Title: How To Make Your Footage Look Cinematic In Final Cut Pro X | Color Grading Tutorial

And then we wanna copy this and paste to the other clip.
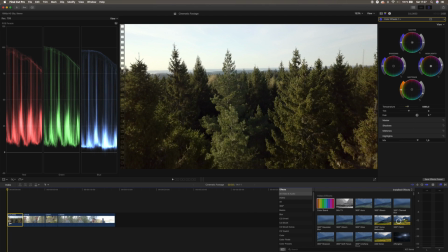So we're gonna mark the clip down here, and we're gonna hit Command C, and then we're gonna choose the next clip,
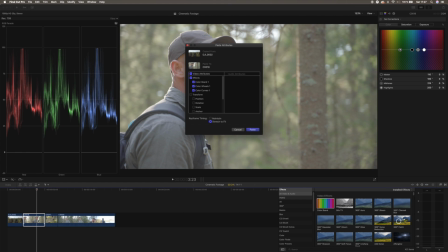and then we're gonna hit Command Shift V. And then we wanna choose all the video attributes, and then we wanna hit Paste.
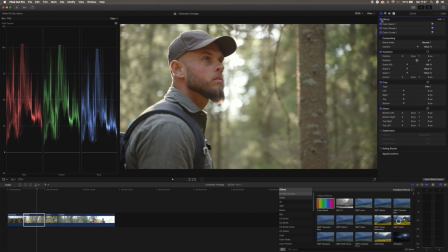And as you can see, this is a really good look, like that it gives really, really fast.
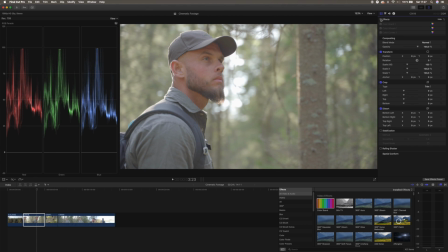But this is a bit more like brighter, so we can go in and we can adjust some things here.
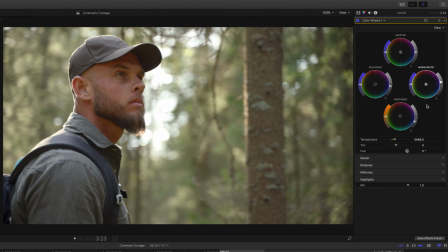We can drag the shadows down a little bit more, and then increase the highlights just a little bit, and then drag the mid-tones even further down. And then we can give some, like some orangey look to the highlights as well, so it feels more warm and summery.
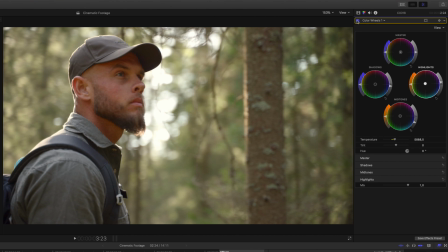So I'm gonna drag it up here. And if we look at the before and after, it looks really, really good.
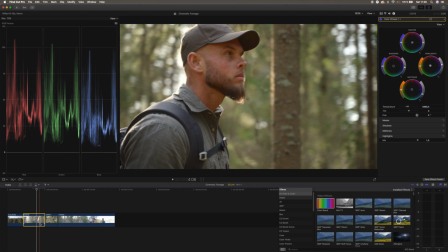So we're gonna choose that clip and then we're gonna hit Command Z. And then we're gonna choose both
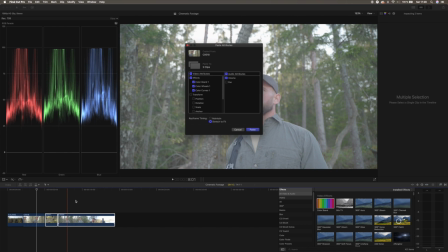of the next clips and we're gonna hit Command Shift V and paste all the things to those clips.
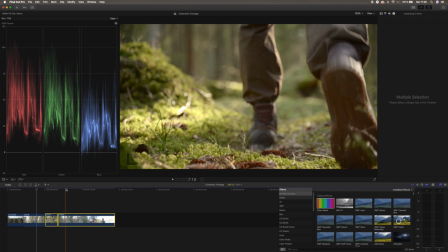And let's see how it looks. This is a bit dark. This we can make a little bit warmer.
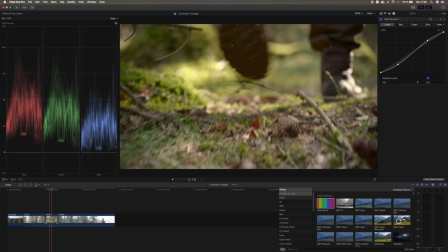So we're gonna jump into the next clip with the shoes or the feet.
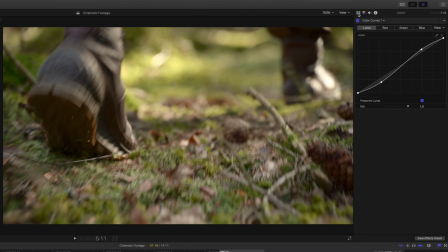And we're gonna brighten this up a little bit because this is a bit too dark. So we're gonna jump into the color wheels and hit the little colorful triangle here.
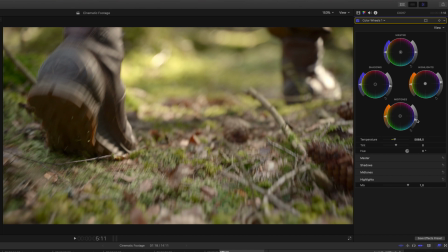And then we're gonna drag up the midtones just a little bit. And then we can drag up the highlights even more.
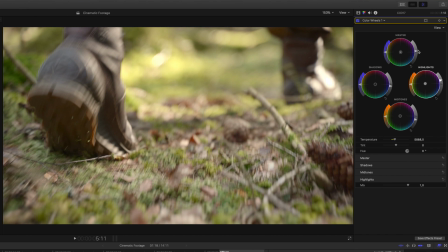Then we're gonna drag up the master. We're gonna drag up down the shadows again.
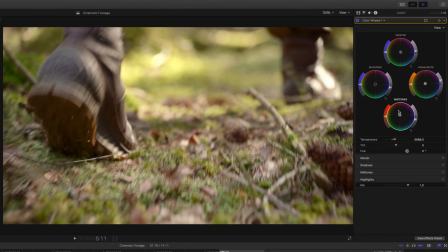And we're gonna give it a little bit more warm tone in the shot so it matches with the previous one.
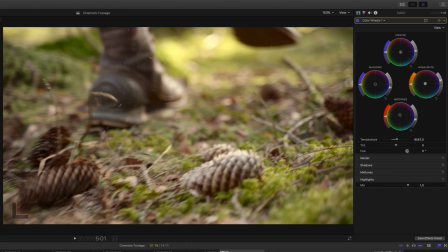I think that looks kind of good. And then we're gonna jump to the next one.
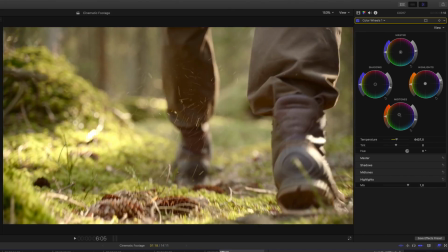And as you can see, these two clips doesn't match up because these two has a lot of like warmth in them.
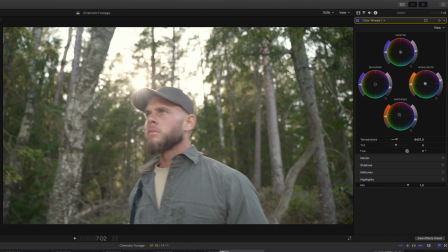And then this comes and looks a bit cold. So we're gonna have to do some adjustments to this as well.
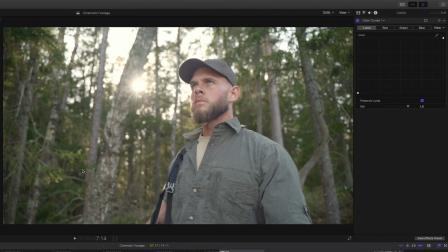So we're gonna choose this. And then we're gonna go into the inspector. And then we're gonna choose the color wheels. And then we're gonna hit the colorful little triangle. And now we're gonna drag down the shadows to make it a bit
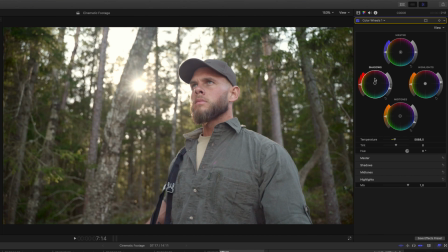darker, but we're gonna increase the warmth of the shadows to match the clips that we saw before. So we're gonna drag this towards the orange, there somewhere, and we're gonna drag the midtones down a bit more,
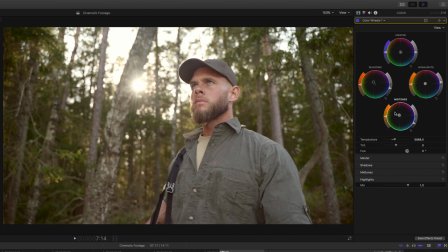and we're gonna drag them a little bit more towards the orange as well, somewhere around there should be fine.
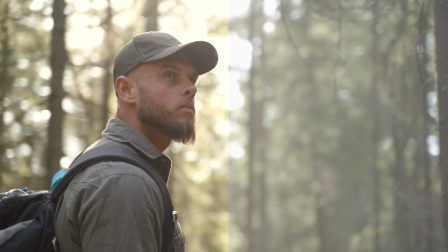Okay, so looking at before and after, you can see that there's a lot that has happened just by adding these small corrections that we did with the color board.
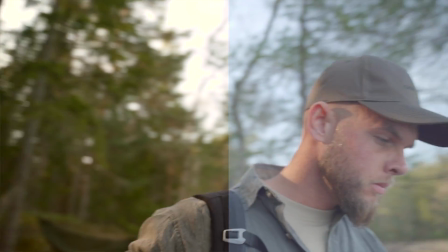And I'm kind of satisfied with how clips look right now, but we're gonna give it a more cinematic feeling by adding the letterboxes to it. And there's two different ways that you can do this.
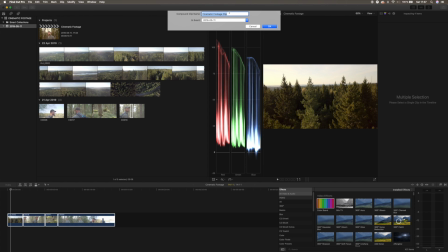You can either create a compound clip by hitting Alt G, and then you can go to the effects panel, and then we can type in letterbox.
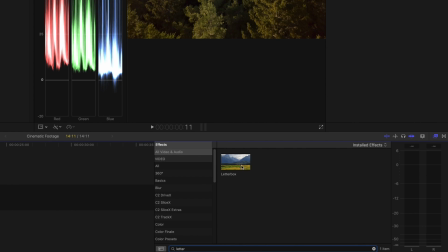And then we basically just drag the letterbox effect onto our compound clip.
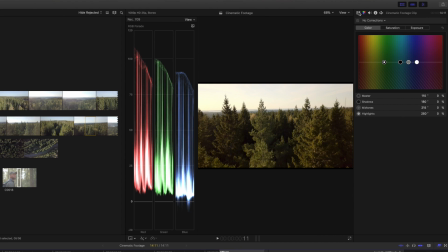And then we'll go back up here to the video inspector. And then we choose the aspect ratio that we want to have. So for example, 2:35:1.
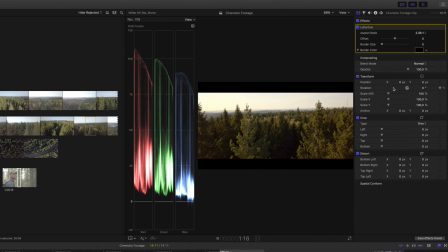And now you got yourself a really cinematic feeling to the clip that you can use in your vlogs or your videos.
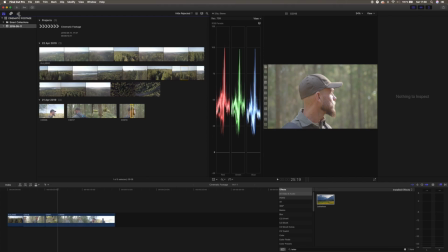But if you want to set the aspect ratio yourself, then you can go up here to the generators and then you can choose a custom generator.
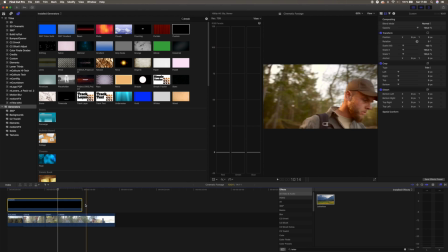Just drag it down to your timeline and then drag it the full length of the clip.
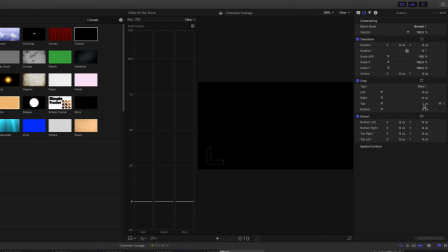You want to hit the generator and then you want to choose to crop this over here on the right to 960.
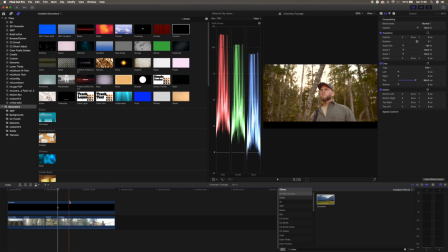And then you can see that in the bottom, we got a crop here. And then what you do to duplicate this is hold Alt and then mark the clip and drag it upwards.